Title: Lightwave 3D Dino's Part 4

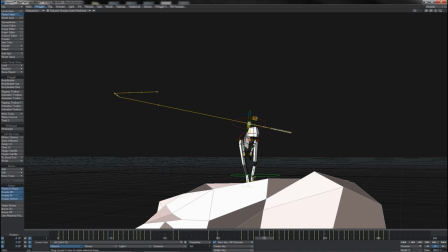20:58 So the neck weaves a little bit over like this. The head, of course, stays a little more corrected. Thus, then the neck is still a little bit pushed over here. And the head like this. So that gives it a little smoother correction there.
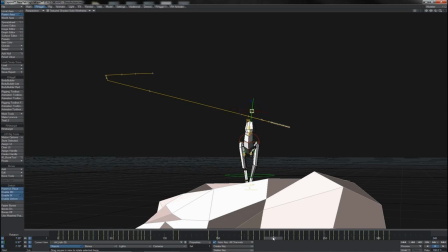21:18 We'll just, of course, keep his focusing in on the item that he's probably planning to eat. There we go. So let's have a little look at that. Has that improved? Yes, that's definitely improved. Okay, good. It's not so sharp, not quite so fast.
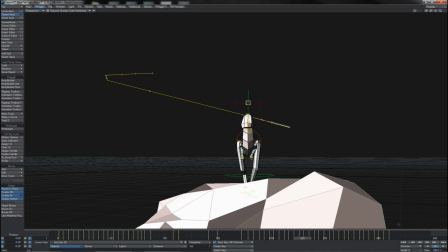21:37 There we go. I do like that. So at that point where his neck's really over to the side here, I really do want to keep that head turned there, and also here, there, wasn't quite turned enough. So he's really keeping his head on a swivel, so to speak.
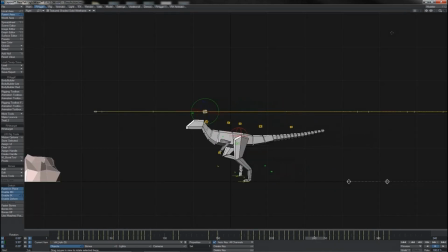21:54 Okay, and since he's now moving closer to that food item, we want him to keep his eyes on it,
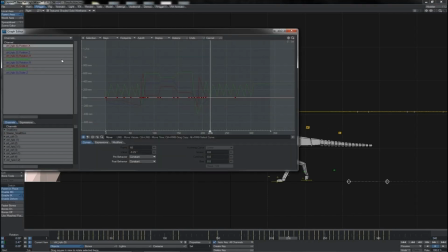22:00 so we're also going to start dropping the head rotation gradually as we approach it.
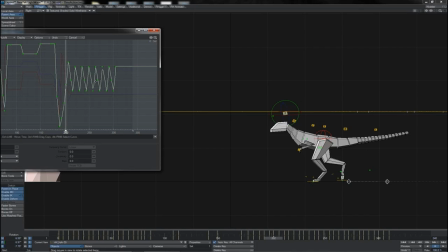22:08 So that's going to be this whole back section here on the pitch. So let's grab all of those frames, push them up slightly. We probably don't need these in-betweens here. Yeah, minimal adjustment there.
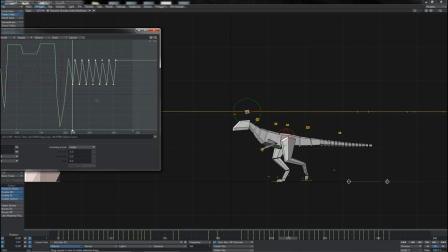22:22 So just grab here, up a bit. Well, up a bit in the graph, down a bit in the posing, of course. And so we'll just sequentially start shifting his frames like this, so as he is still keeping his eyes on what he's after.
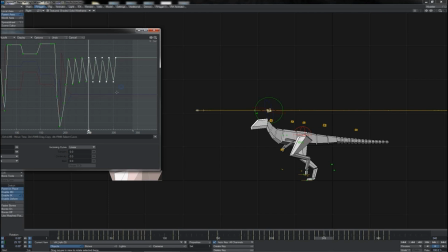22:40 Very minor, quite subtle little adjustments, possibly beginning to,
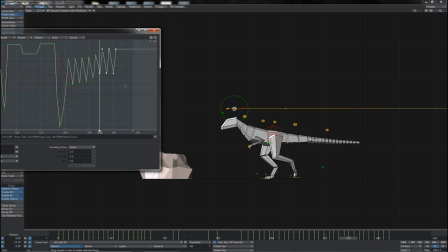22:45 increase in angle as he comes ever closer to the prize. So there we go, just making all of these little adjustments there. Okay, that'll do, because we'll work in the rest, of course, because we're coming to this stop. So we'll work in bits like that there.
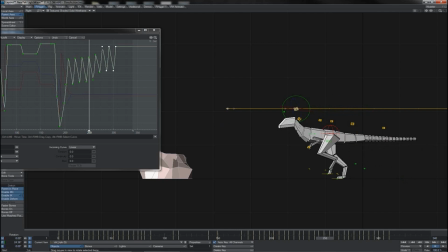23:04 And what I'm also going to do, as the head is pointing down, I'm also going to do a similar thing on the neck. So I'm going to offset its graph a little bit like this. Again, I've got some in-betweens there that I don't really need.
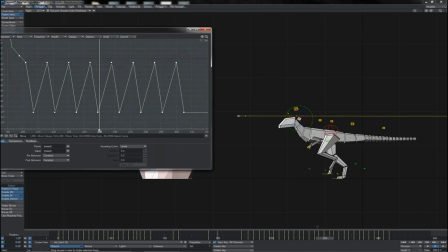23:18 To fill that out, frame it up. And what are we doing? So maybe not quite as soon. Maybe, let's say, from about this point onwards, he'll start to offset his neck.
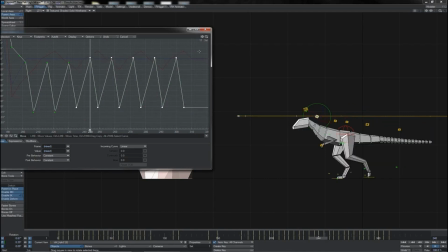23:30 So there we go, neck's coming down here. And we can leave that one there. Tiny little adjustment here, tiny little adjustment here. It's really the up points where the neck is lifting up that we're starting to adjust more, really.
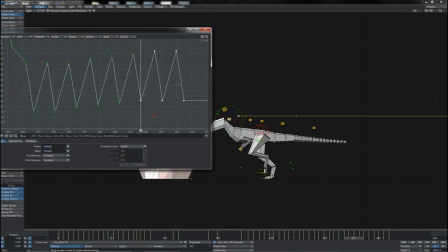23:46 So his neck is progressively dipping down. And we can really see the pattern without needing to particularly go through it all. Do those adjustments there like that, so we get this sort of fall off, as it were, to the position of the neck.
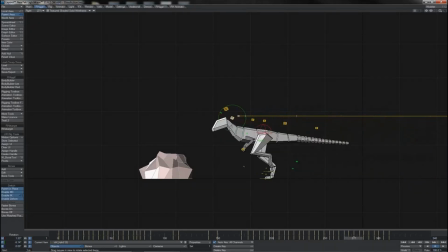23:59 So there we go. Yeah, getting a nice little eyes on the food there.
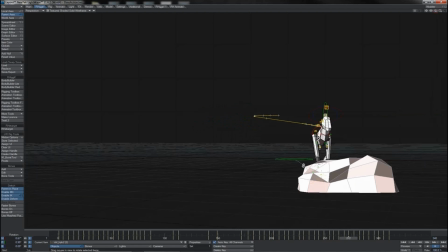24:04 So let's watch all of this back and see how it's looking now.
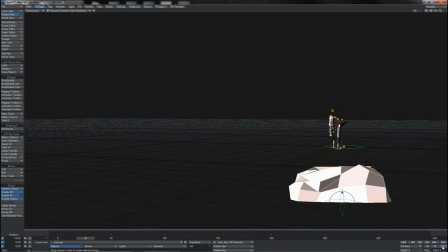24:11 So there we are. He's looking at the food, coming along, looks tasty. What's that over there? Looking around, checking that he's okay. Okay, back for my food, and over he comes. Lovely. Okay. And of course we see him now starting to focus on it. So again, we're getting that sense of intention from him.
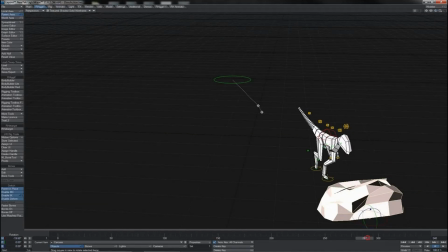24:29 So that's pretty good. So let's also work into his turn here. Obviously we did the body and we did the legs and head and so forth. What we didn't do was the tail. So as he goes to, begin turning himself like that, I'm going to put a little counteraction on the tail,
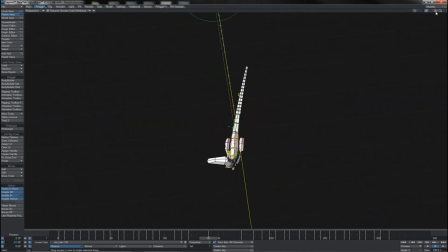24:45 which should help to sell the motion just that little bit better. Okay, so he starts to swing that way, and what we're going to do is bring his tail across like this, initially there, and a little bit of weave that way on it here.
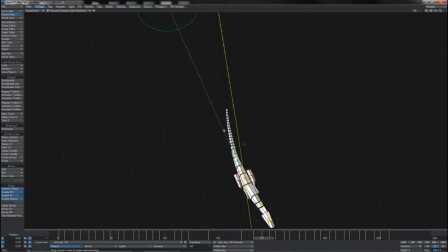25:03 So he's sort of countering himself, then the tail would ordinarily be swinging that way anyway. So let's just unswing it a little bit, but we'll keep the swing on the second control for it. In fact, I'm going to push this even harder that way, and then here we'll keep it pushed that away,
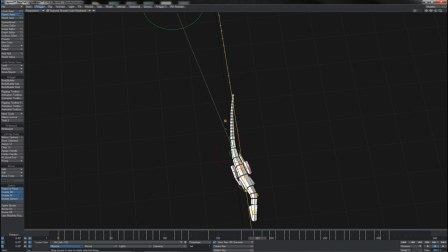25:23 so you see the tail sort of draws this line that he's coming around. You can push it like this. The rough idea is to try and keep the tail sort of pointing off where it was already pointing.
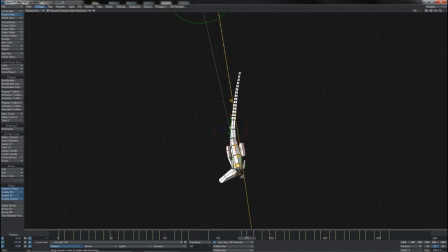25:35 So we'll add an in-between to it there to bring it across more. So that way it sort of traces out its previous path. And then really from this point it can whiz back the other way.
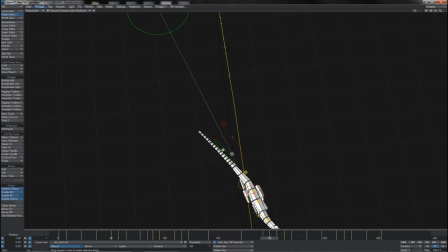25:48 Similar frame here, which means that this frame probably needs to be moved back in time slightly. 1, 2, 3, let's say. And now it does this little swing and snap, so it snaps over.
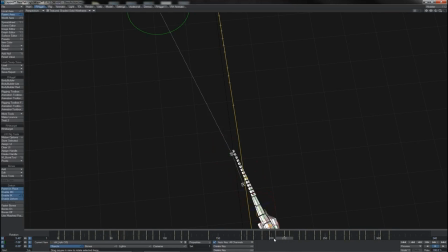26:03 Of course it'll snap back again, and so at this frame we'll just push it a little bit over that way and over that way, so it's got a little bit of overswing happening in it as it comes across. Let's see how that works and appears.
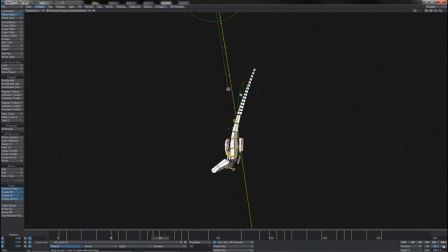26:21 So let's come out here and play it, and come on, and there we go. Yep, that works nicely. Let's just take it in top view so as we can get a slightly better
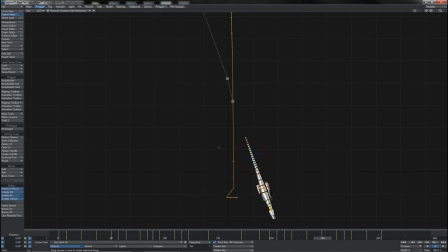26:34 look at exactly what it's doing in that time. So there he is in his sort of hold. There we go. Okay, good.
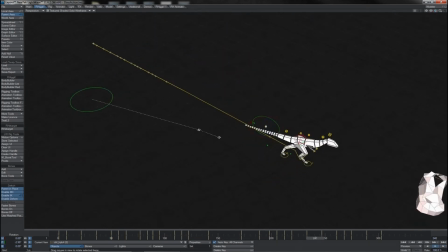26:43 Should work out nicely once we get some spline action going on in there later.
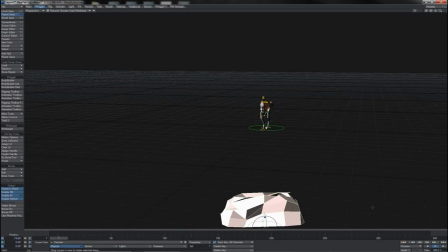26:50 So let's try watching it back from this angle here. We should see that it will behave quite nicely. So there we go, as his tail as he comes to a stop. And yeah, look at that, it's got a lovely little slink on it as he comes out and does that turn, so that really helps sell the body mechanic of that turn as well.
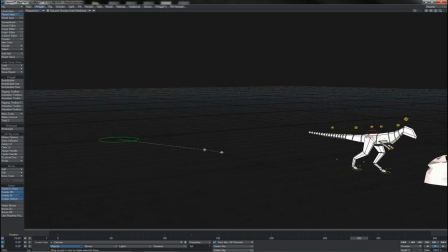27:09 Right, finally then, we're ready to execute his little stop as he comes up to the tasty morsel.
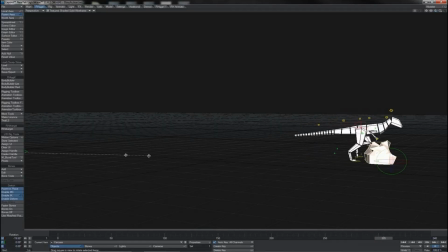27:17 So let's work on adjusting this end keys here to really bring him in to have a little inspect of what it is and a little feast.
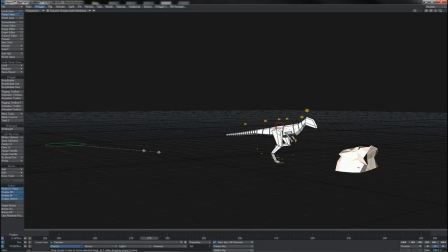27:28 So to start bringing him to a stop, I'm going to basically slow him down somewhat as he approaches. I'm also going to reduce his step a little bit to bring him in at a different point.
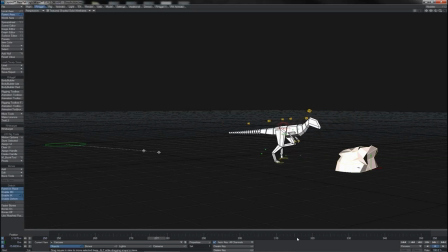27:42 Now, of course, by reducing the step, by reducing the distance that he covers in a given period of time, that will slow him down. But I'm also going to just actually slow out the timing as well, so his entire timing begins to drag and slow. So what I'm going to do is select all of his controls here.
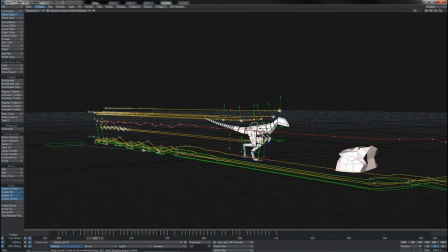28:02 I'm going to look at the point where I want to begin his slowdown, which I think I'm going to take it from a nice straight point to do. So we see we've got the contact pose of a foot coming in there at frame 268, so that's going to be my base frame, if you will.
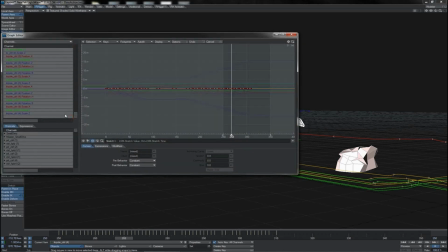28:19 I'll open up the graph editor here and get all of the channels on all of the items and fit them in view there. And we'll just select, chunk here and frame them so that we can see them. And I'm going to then just select the keys from 268 onwards.
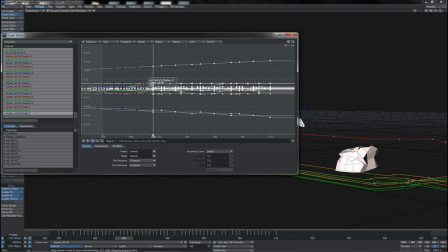28:36 I'll use the scale tool and holding down the control key, so as I scale time, I'm going to just drag nice and gently until I see it pop. There it pops once, and I think I'm just going to pop it twice. And let's see how that looks.
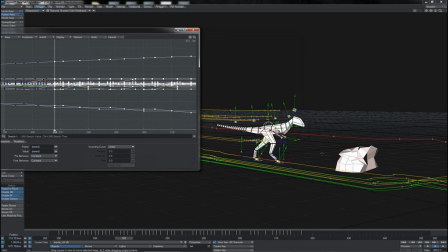28:52 One thing that you can do, of course, is whilst you're doing this, you can play it back at the same time in order to experiment with your amount of slowing. And let's just see if I want to go a little bit further than that. I don't think I do.
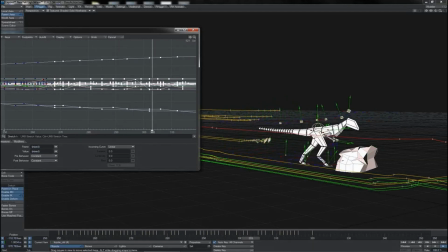29:07 Let's see how that looks. That's starting to get too slow now. So I'll just undo that.